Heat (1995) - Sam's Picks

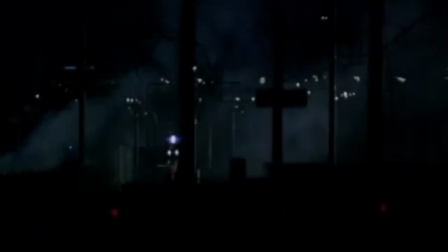[0:00]
Heat is one of the best crime dramas ever made. It's one of the best bank heist movies ever made, if not the absolute best.
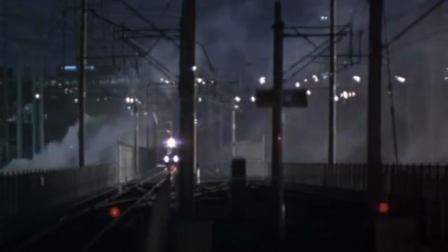[0:07]
It's one of my favorite movies that I've ever watched. It's one of my personal favorite movies of all time.
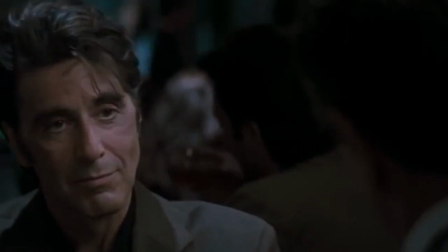[0:12]
This is my favorite Al Pacino movie. This is also my favorite Robert De Niro movie.
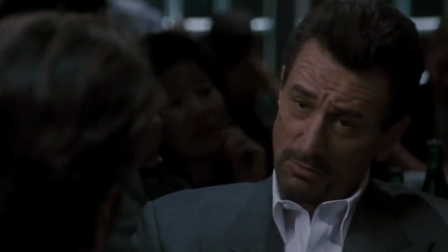[0:16]
In all the years and all the crazy things that those guys have done in their careers, Heat is my favorite performance from both of them.
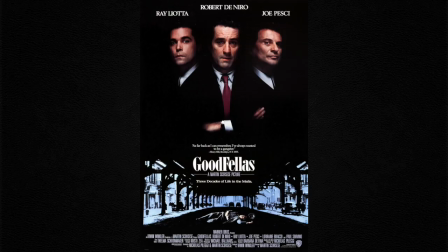[0:23]
I like this movie more than Taxi Driver. I like it more than Goodfellas. I like it more than The Godfather Part 1 and 2.
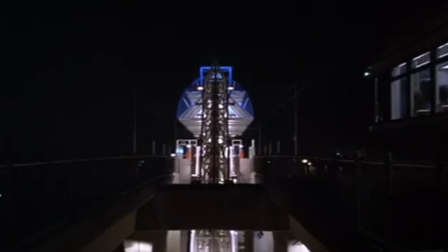[0:30]
I like it more than Scarface. I like it more than Raging Bull. You get the idea. I am pretty biased towards this movie.
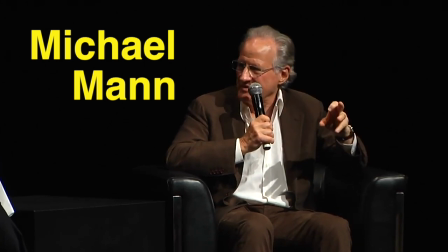[0:36]
This movie is directed by Michael Mann. You might remember him as the guy behind the classic 1980s TV show Miami Vice.
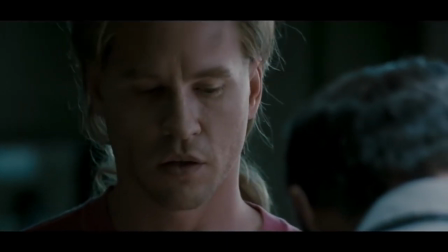[0:43]
And while this movie certainly isn't as flashy as Miami Vice, it's got tons of style. Michael Mann really likes those long lenses.
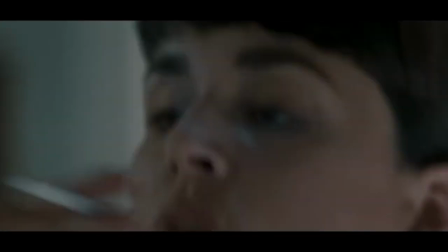[0:49]
He really likes to soak up the frame with just the actor's face, and everything in the background is more or less just supposed to remain out of focus.
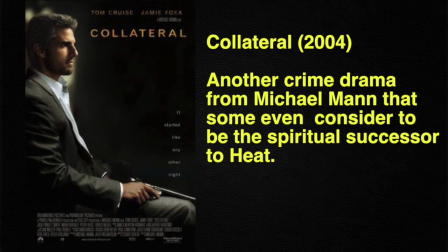[0:57]
He does this a lot in Collateral. He does it a lot here in this movie. I think it's a style that's awesome.
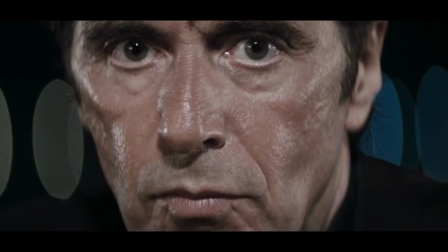[1:02]
I think it looks great. It's not claustrophobic.
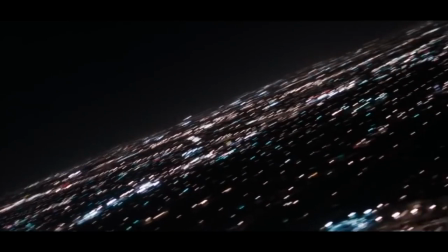[1:05]
It actually, in my opinion, adds more to the frame, because you can see some of the geography of what's behind the actor, but you can tell it's super obscured.
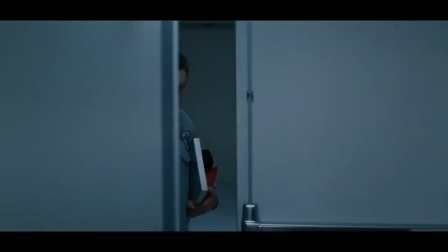[1:13]
It's not the focus. The actor is the focus.
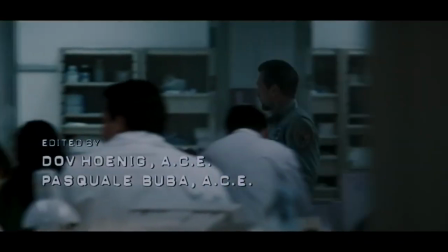[1:15]
I know it seems like such a standard basic idea, but when you use a long lens to film that way, it does something that most movies never do.
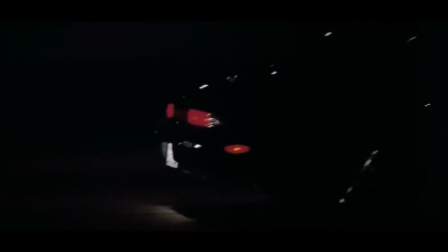[1:23]
Some people might be annoyed by that. I think it looks great. The first thing I want to mention about this movie is that it's not kidding around.
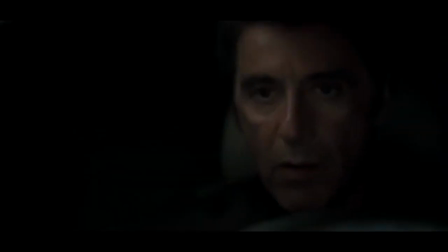[1:29]
It's 2 hours and 50 minutes long, but please don't let that scare you. This is a big story. This is a movie with a lot of different moving pieces, a lot of different characters,
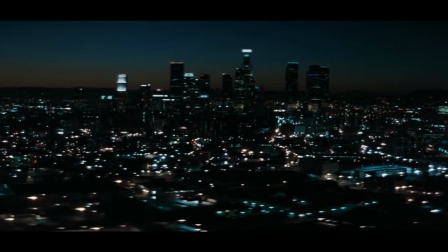[1:38]
and it has to take its time and develop all those characters so that the movie can have the impact that it deserves at the end.
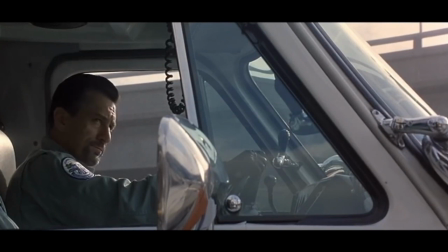[1:44]
In this movie, Robert De Niro leads a team of elite bank robbers, really professional guys.
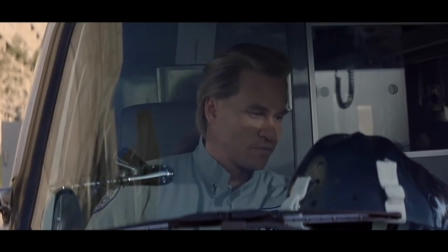[1:49]
They are not messing around. You can tell that they've been a close-knit group for some time. They pulled off a lot of scores together, and they don't take risk.
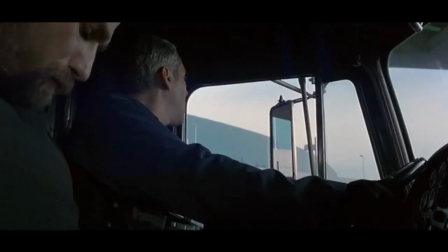[1:56]
You know, they take smart jobs. They're very methodical about what they do. They plan everything out.
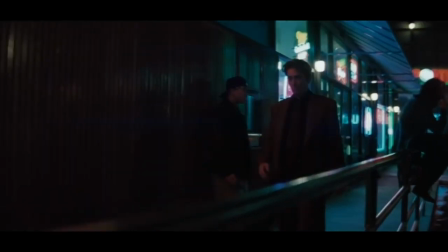[2:01]
Al Pacino is playing a detective. He's someone who's constantly fighting for control.
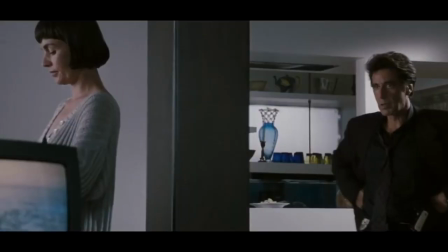[2:05]
At work, he has control. At home, he doesn't. He has no control there. And he finds himself constantly catching up in life.
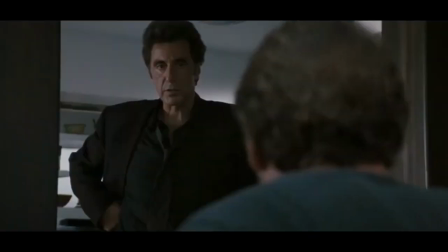[2:12]
You know, he's never fully living life.
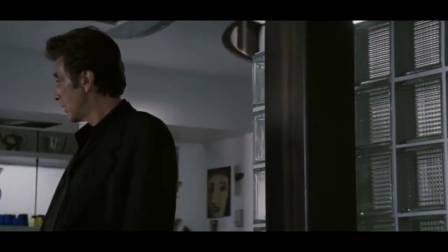[2:15]
He's so married to his work in a way that it's making everything around him kind of crash and burn, but he doesn't care about that.
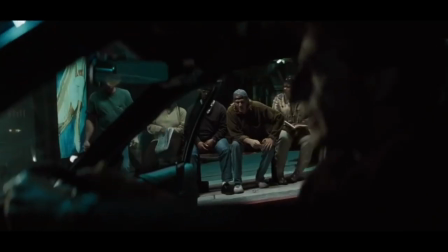[2:24]
He doesn't care about the mess he leaves behind. He's the true hard-boiled detective. I know everything I've kind of said about these characters so far makes them sound like cliches or tropes. In a way they are, but I think what's important about Heat is the way that it explores those characters, so they are very three-dimensional.
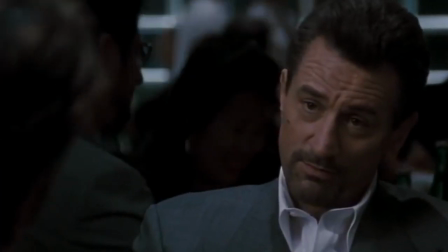[2:40]
This movie really explores the sociology of a criminal and a cop, and how they are two sides of the same coin.
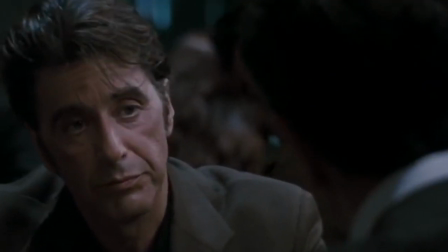[2:46]
When you put them together in a room, they're not all that different. I don't know the exact time code, but it takes almost about 45 minutes in this movie for Robert De Niro and Al Pacino's characters to meet.
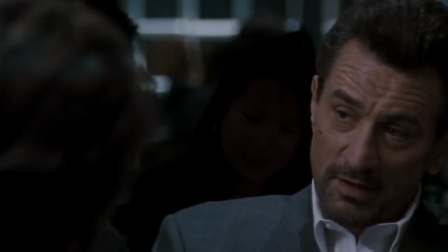[2:54]
And so many layers are opened up in this movie during that scene. It's just two people having an honest conversation about why they do the things they do, and why they're not going to stop.
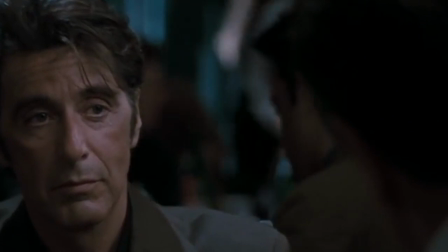[3:03]
And they also see that they have a lot in common. They're both very determined individuals, they're both highly skilled at their job, and they're both desperately missing something in life. So yeah, this movie's long and it's got a lot going on, but once you're locked in, this movie's a really exciting ride.
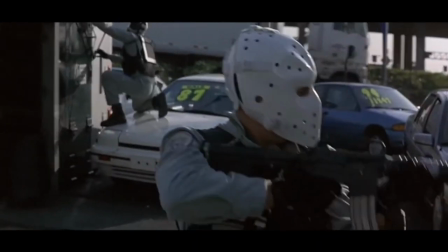[3:16]
I love the opening truck robbery of this movie that sets everything up. It's the first moment where Vincent catches a lead on who this gang might be.
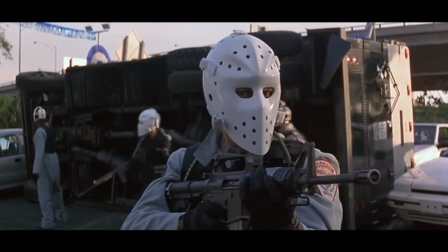[3:24]
It's the first moment we see Robert De Niro act in a way that's rational, but questionable.
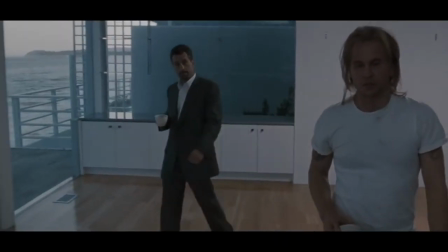[3:29]
Robert De Niro does his best to be professional all the time. We kind of see this a little bit in his home life.
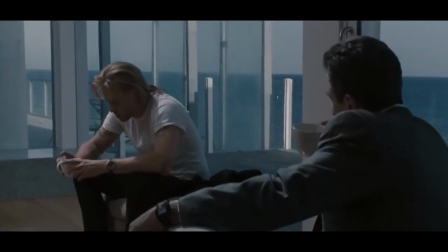[3:36]
His apartment has no furniture in it. It's clear that being at home or having a life at home outside of what he does every day, outside of his work, doesn't interest him.
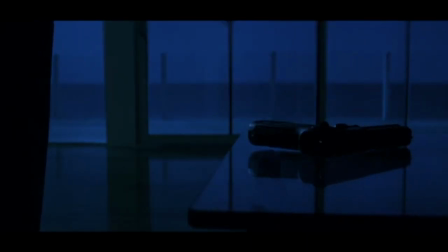[3:45]
I love that shot where he returns home. He looks out at the ocean. Everything's all blue. It's super moody.
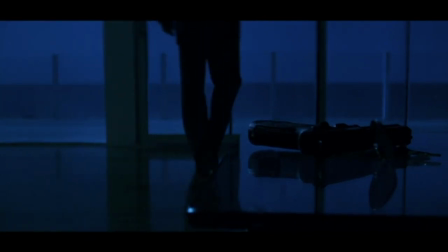[3:50]
It's not subtle, you know. It's used to show that he's feeling very lonely deep inside.
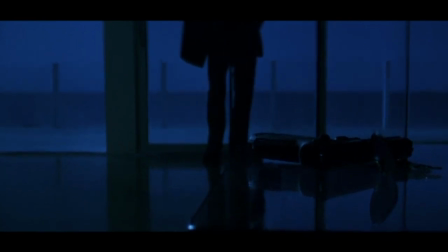[3:55]
I mean, first off, it's beautiful. Just look at it. And also, it's a really good piece of visual imagery.
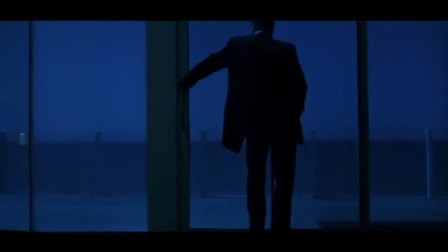[3:59]
It's visual storytelling. I mean, it's not subtle, but it doesn't have to be if it's executed right.
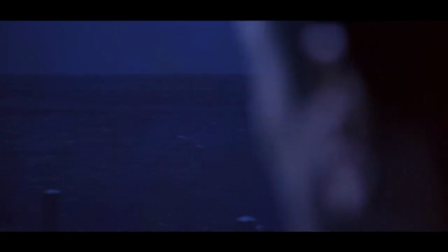[4:04]
Michael Mann was never accused of being subtle.